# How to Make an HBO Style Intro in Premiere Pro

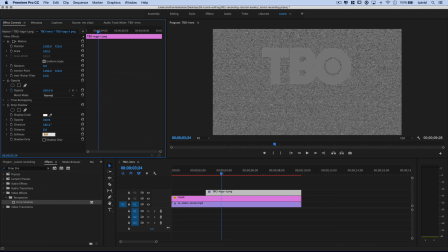[8:13]
I want to change the distance to 0 because I want this to come, you know, from directly underneath the lettering. And I want to set the softness to 250 pixels. And you'll see that more than a shadow or a highlight, really, I guess you can consider it a glow that will be behind these letters. That's perfect. I'm going to collapse that first drop shadow. Now we're going to drag a second drop shadow out and drop it on that same graphic.
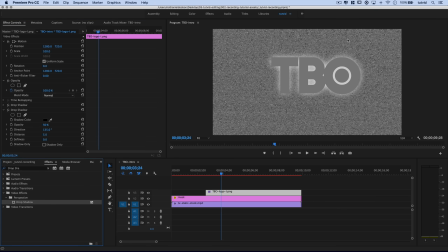[8:33]
And you can see when I drag the second drop shadow out, it kind of like knocks the graphic out of whack. We'll correct for that in just a second. But let's focus on creating a drop shadow here. We are going to create a shadow that is black. It's going to be 100% opaque, so 100% opacity.
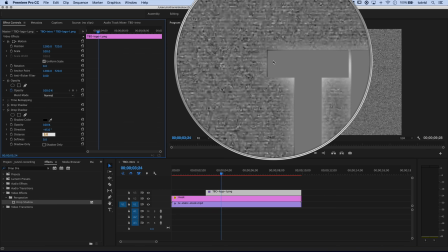[8:47]
We're going to set the direction here to negative 45 because we actually want this to pop like out of the top and the left sides of our text.
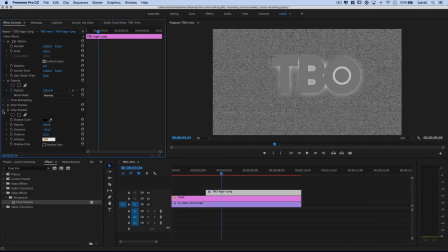[8:55]
We'll set the distance here to 10. And now to correct for the position change, we'll just close up that drop shadow. I'm going to come up here to position, and I'm going to change the X value to 1155. That's going to correct it side to side. And then the Y, I'm going to change it to 595. That's going to correct this top to bottom.
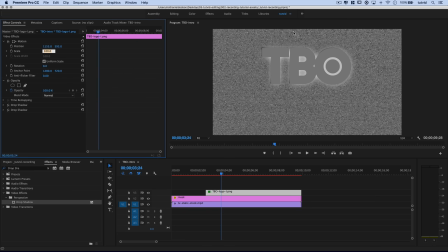[9:10]
Now, those obviously are exact for this size frame and the exact, you know, the exact settings I'm using with my drop shadow. You might have to tweak and adjust on your own to get yours just perfect. I just know that's what it is for this particular project. I want now to change the blend mode. So I'm going to come down here under opacity, and we have this blend mode option.
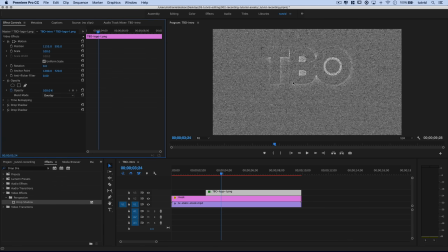[9:28]
We're going to change this from normal to overlay. Now, overlay is going to knock out the gray and just leave us with a little kind of shadowy, glowy text outline. And if I absolutely wanted here, I could also do, let's find brightness. There's brightness contrast. I'll drag that out. I could just make this a little darker. Maybe we could make it like negative 10 or 20.
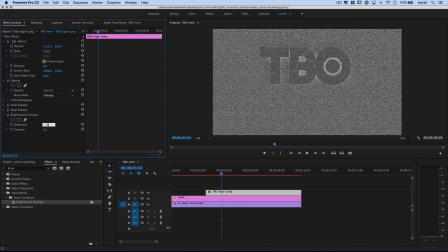[9:47]
We could try to darken that up a little bit. I don't know if I like that as much. Maybe I'll just go negative 10. I'll make it very subtle, something like that, just to make it pop a little bit more. I'm going to close up the brightness contrast. All that's been applied to this one graphic. Now, I'm going to tap my up arrow key, which is going to take me to the very beginning of the clip.
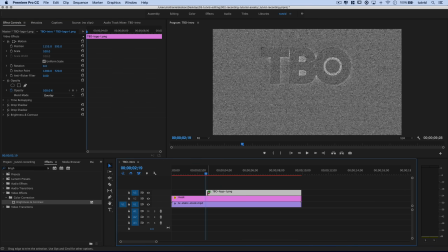[10:03]
Well, I need to make sure I target that track there. There we go. It takes me right to the beginning of that clip. And I want to move 35 frames inward, so down the timeline. So I'm going to hold down shift, and I'm going to tap my right arrow key. 1, 2, 3, 4, 5, 6, 7. 7 times 5, 35. Boom. We're 35 frames in.
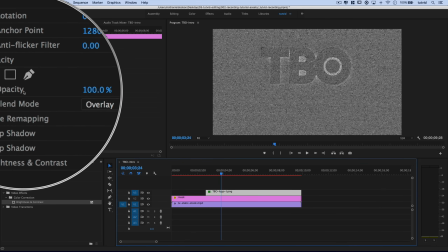[10:19]
Now, you could animate the opacity parameter, if you will, over here in the effect controls, or we could do something a little bit more simple. We'll do an opacity animation later. We could just use a video transition, go to dissolve and choose cross dissolve, drag it onto the beginning of the clip, and then just zoom in on this a little bit.
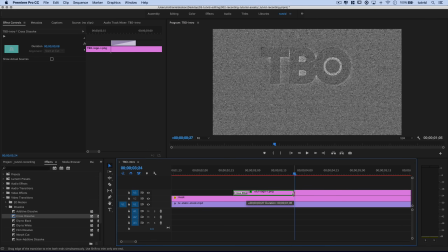[10:38]
We can drag the end of that cross dissolve out to about 35 frames in, and we'll watch here as that text just fades right in, as you would expect from this style intro. I'm going to move over here. I'm going to collapse this stuff because I like to keep my panels kind of neat. I'm going to zoom out a little bit.
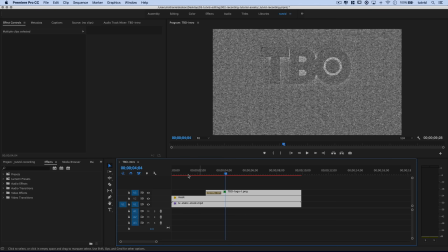[10:54]
This is the first phase of the intro. So we're going to select these clips. I'm going to right-click on them, and I'm going to choose to nest them. And I'm going to name these 1-phase. So this first nested clip is going to be called 1-phase. All right, let's move a little bit down the timeline here so we got some space to work. Don't worry about the first phase there.
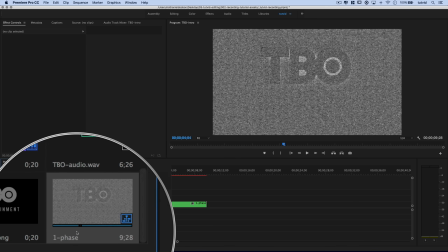[11:12]
We can delete that, and you can see over here, here's 1-phase. It is actually saved like it's an additional clip over in our project bin.
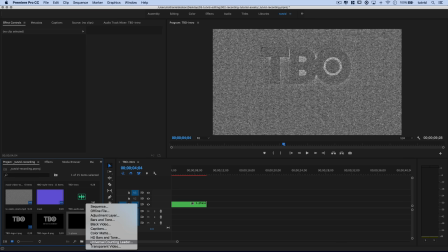[11:18]
I'm not going to worry about that, though. We're going to create a new color mat. So I'm going to go color mats. I'm going to hit OK.
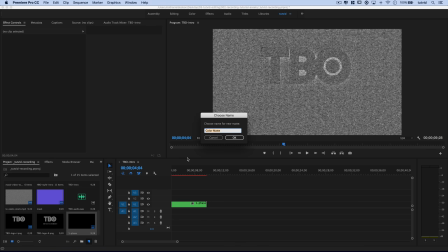[11:23]
I'm going to make sure this is filled with solid black, and I'm just going to name it background. There we go, and there it is. What we'll do is we'll drag this out now onto our timeline, just kind of drop it anywhere after the 1-phase. We're working with some clean tracks here. I'm going to drag the static out again, and I'm going to line it up with the very beginning of that color mat that I just created,
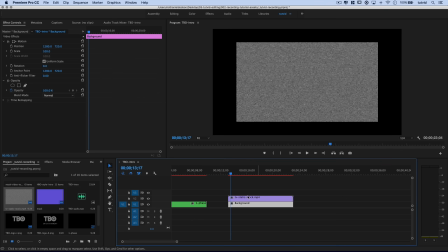[11:42]
and I'm going to drag the color mat out so it's as long as my static clip. So you can see now this black background is underneath the static.
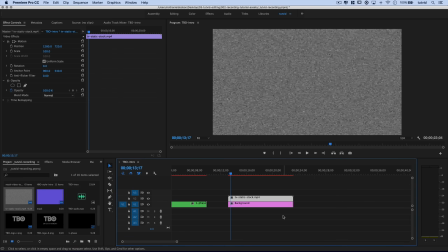[11:49]
I'll right-click on the static, just choose to scale that up to the frame size once more, and it's time to drag out the second version of the logo. So we'll drag this out, and this we also want to be just as long as our static and our background tracks beneath.
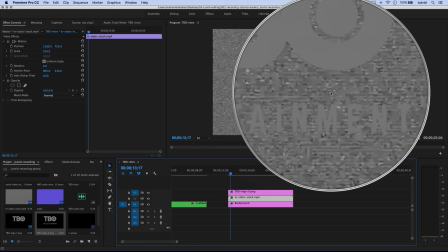[12:03]
So you can see there is our text, and it has the entertainment tagline beneath it. Now let's get right down to business.
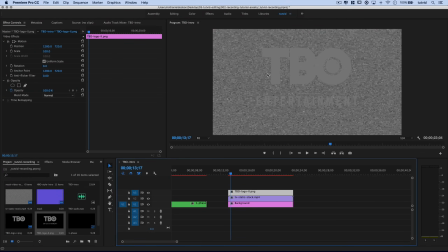[12:08]
We're going to mask our static to this gray logo. So we need to find that track mat key again. So let's go track, there it is, track mat key. We place this on the static layer, and we say, hey, look, use the V3 track as your mask.